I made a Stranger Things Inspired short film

Hey guys, Justin here. Today I'm going to be walking you through how I made my latest horror short film, Enter. So Enter is kind of like a concept short. It's based around this idea that a man hears a knocking at his door in the middle of the night and goes to investigate.
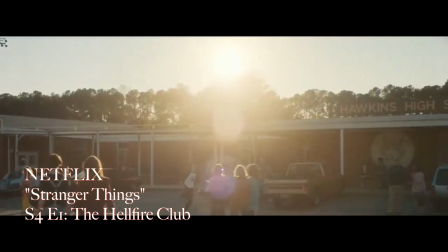20s
Those of you who know me might know that I'm a huge fan of Stranger Things. I really love the cinematography of that show, the sound design, editing.
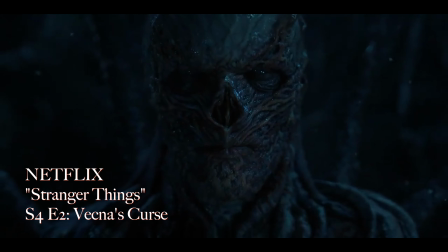29s
I really love the vibes it creates and how it can just draw you into the story. One night a couple months ago, I'm rewatching Stranger Things with my dad. He had never seen season 4 before. Season 4 is incredible. And I look out the window and it's just insanely foggy out. And like the street lamps around my neighborhood are giving off this really neat, like reddish glow. And I'm like, oh my God, I need to go get my camera. I didn't even have a story in mind at all. I just thought the fog looked really cool outside and I wanted to shoot some footage with it. And Enter was born out of that. Every shot was just the FX30 on a tripod, the Sigma 16mm, wide open, manual focus. So yeah, let's get into it.
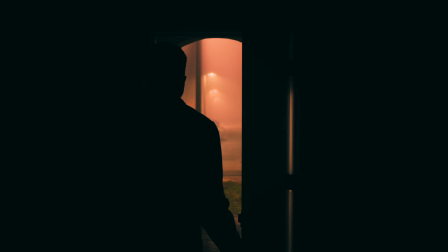I really love this opening shot.
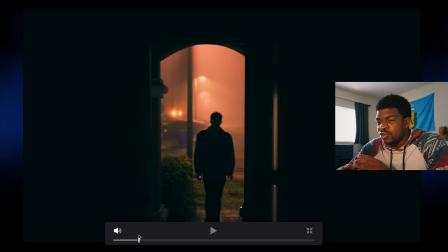83s
You have the knock and the door opens, and that immediately sort of creates this frame within a frame situation where
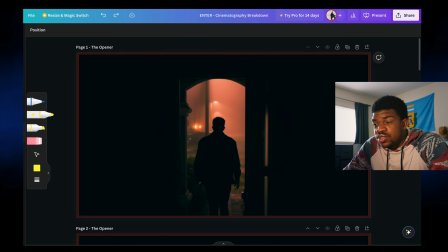92s
immediately all your attention is drawn to the center of the image. And it's super silhouetted, which is instantly attention grabbing. So the light sources for this shot are literally like this street lamp and this street lamp.
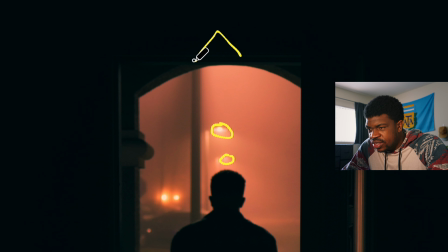106s
There's another street lamp like here that's shooting light down.
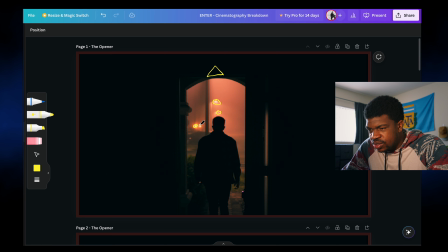112s
And then there's these like practical house lights. And that's really it. But what you're getting is the light is just diffused across the entire sky because of this fog. So it's like this like really thick fog that's catching the light. And then you just have hella shadow here, hella shadow here.
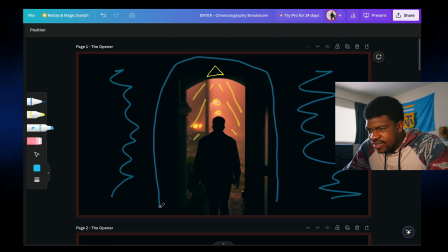132s
You got your kind of like outline of the door here. Of course, your subject, which is me, is fully in shadow. As you'll see in this film, the main technique I used was backlighting and like silhouetting because I didn't have any lights of my own.
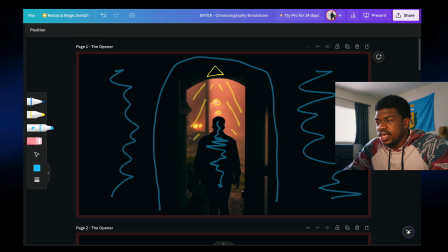148s
I was literally just working with the street lamps outside, and I still wanted to make images that were really dynamic and had a lot of contrast to them. I also really love here how like the light is like seeping in through the door hinges.
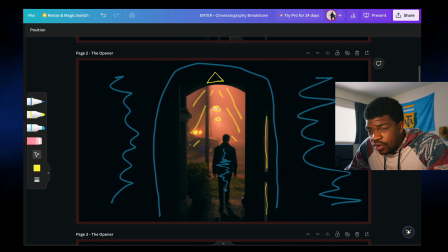161s
That's a really nice touch. Another thing I want to point out is that as I get farther away, I actually step into the light of this street lamp a little bit, so you can almost see it starting to like edge light my shoulders here,
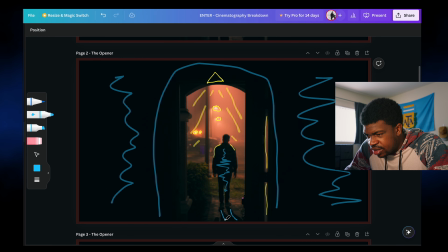174s
and then you get a really clear like shadow on the ground. Even though I'm already silhouetted here, we get a nice little shadow of me that's being cast from this light.
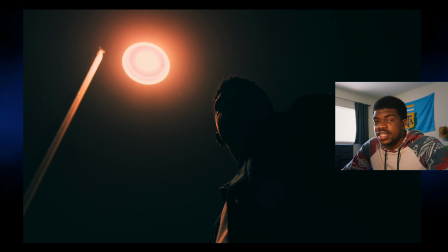187s
So for this shot, we finally get the street lamp that was lighting me in the previous shot. It's up here, obviously,
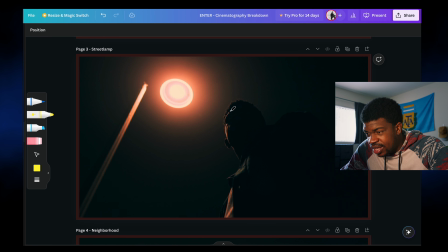193s
shooting its light down on me, and so I'm getting these really nice, like, rim light splotches here on me, like where it's lighting this part of me, and then even like a hair / edge light too, you can see. But that all starts to fall off towards the right side of the frame, and everything just sort of falls into darkness here.
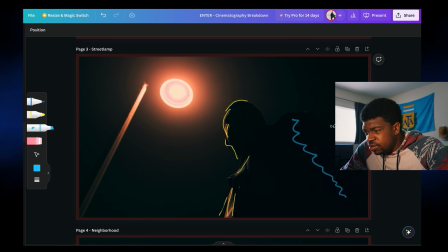212s
Like, you can see the outline of my shadow is barely being punched out from the background, and it's just this entire body that is me is dark and silhouetted. We have our light source here, which is this street lamp, and the lens picked up a lot of halation around it, and that's mainly because of the fog.
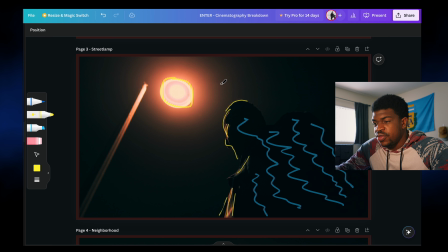230s
There's a lot of, like I said, texture in the air, and so that being between the street lamp is going to create a lot of halation here. I didn't add any halation in post or use a filter or anything. This was just what the fog was doing, which I thought was really cool. This light is kind of going out in all directions.
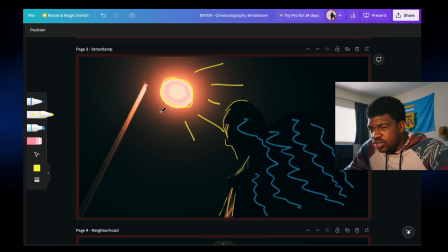246s
Obviously, it's spilling out towards me, but it's also hitting the lamppost over here. If I were to draw the cone of light that this street lamp is creating, it would look something like this. And you really just like sort of feel the unease of this character looking around. I also really love that you can see the fog like moving in front of the light. Then I walk out of frame.
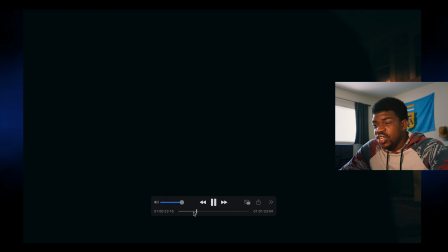268s
This shot is really cool.
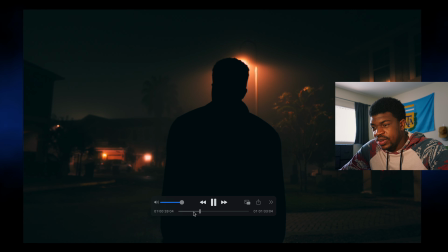269s
So it starts from black, and I basically walk away from camera and reveal this like wide shot of the neighborhood.
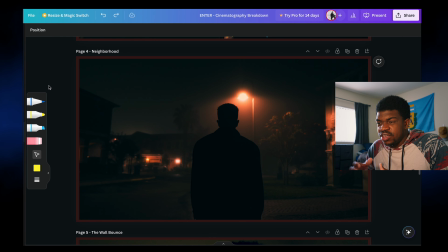278s
It's sort of letting the audience slowly figure out where we're at and what's going on. And just like the fog in this shot is insane. So we have our light source, which you can see is this street lamp up here. And obviously that's spreading in this sort of cone pattern. It's hitting this house here, so we're sort of getting this beam of light here.
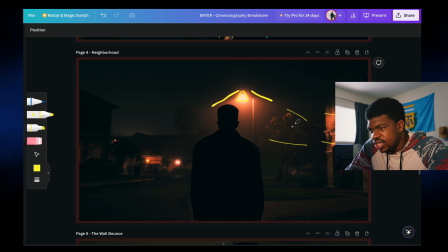298s
And same with the tree, it's kind of hitting the tree and lighting the edges of the leaves there is really subtle, but my favorite part of the shot, actually, believe it or not, is right over here. And that's because there's like some giant stadium lights outside of my neighborhood behind this house,
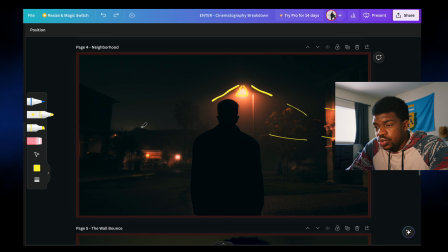314s
and the fact that they were on allowed for this roof to have a backlight and be popped out from the background. If there was no light there, that part of the shot would just not really look that interesting, but because that roof was backlit, it adds more depth to the environment.
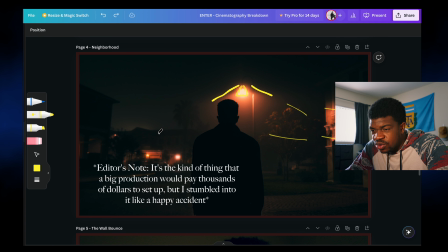330s
You can see the fog sort of blooming around the rooftop. So again, we have me, the silhouettes outlined in the front,
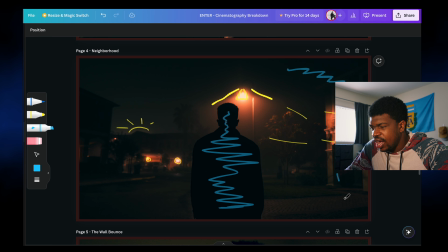339s
and everything that the light doesn't touch is kind of falling into shadow here. And yeah, so this is basically like key light here, practical light sources that are sort of peppering the frame with light, and then you have me sort of in the foreground, a really stark shadow. That's a nice frame right there. So here's another thing I really like that Stranger Things does, especially in Stranger Things 4, there's a scene where the flashlight beams have their own sound effects, like not clicking on the flashlight, the beam of light every time it crosses the frame or flares the camera.
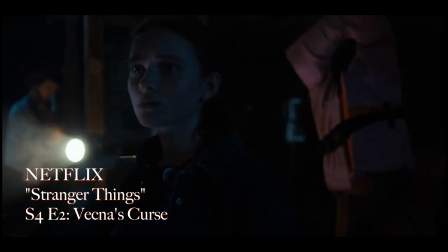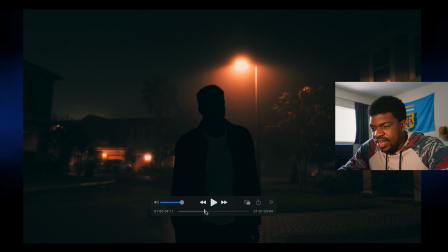378s
So for my little flashlight transition, I did the same thing, and if you listen, you can hear it whoosh when I step by.
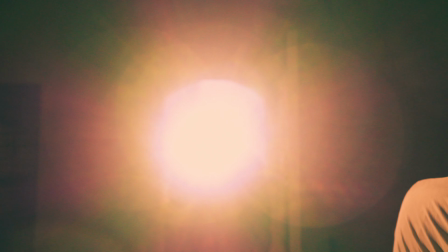389s
So this is one of the longer shots in the piece, and because I'm shooting this all locked off, I don't have any camera movements or anything.
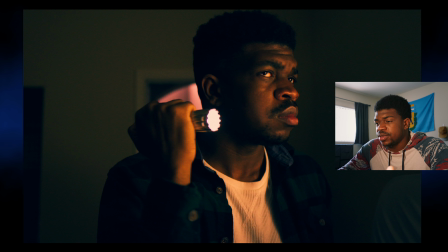396s
I wanted to try and create longer shots that served multiple purposes. So for this shot, I mean, it does a lot of things.
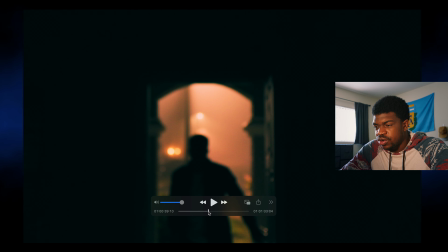403s
You have me opening the door, creating another sort of silhouette, frame within frame kind of thing.
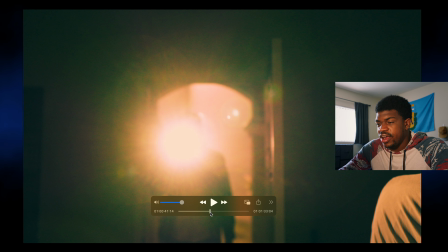409s
Then you have me turning on the light as the character is now looking into the house,
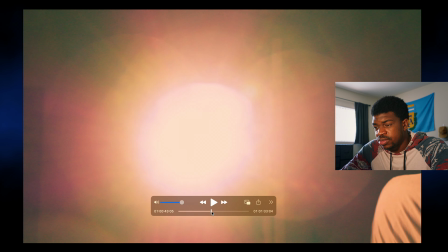415s
and the flashlight creates a lens flare in the camera as well, which changes the shot a little bit. Then I walk forward, changing the framing of the shot into a mid shot.
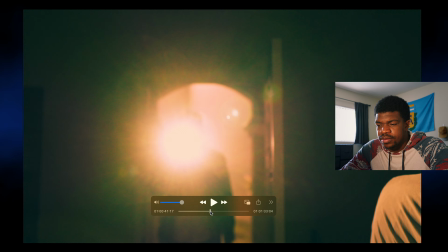423s
It was sort of a wide shot before, and then I turn the flashlight, pointing it at the wall,
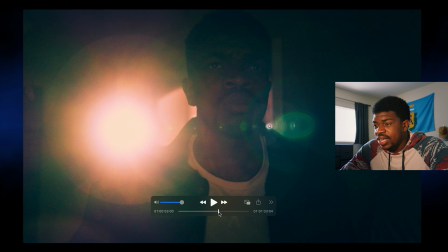429s
and then I hear the knock, and then I turn back towards the camera again, flaring the camera again, but also creating this sort of blue cast across the shot. And now the shot looks like totally different. Now it's one of those like sci-fi, like light searching shots. So this is just one shot, but I've achieved a lot of different things from a story perspective here, progressing the plot forward.
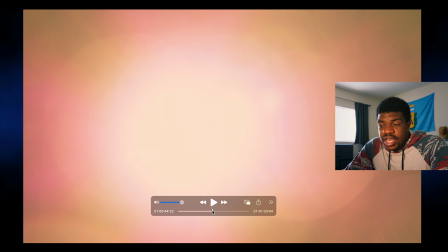452s
We have the street lamps outside, but the flashlight is the key light of this entire shot.
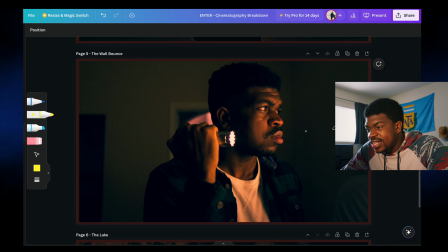457s
And when I get close to the camera and point it at the wall, it creates like a bounce or like a book light situation. So we have the flashlight here. This is our source, and the flashlight is shooting light basically like this.
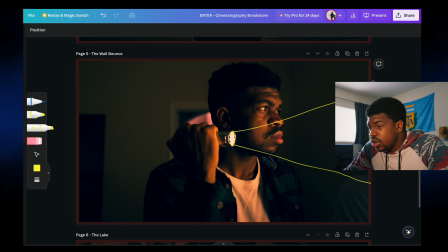473s
So light from the flashlight bounces off this beige wall and back at me. So basically everything that's lighting me here, like this sort of highlight here on my hands, the light hitting my neck and my shirt, and the light hitting my face, this is all bounced light off of the wall.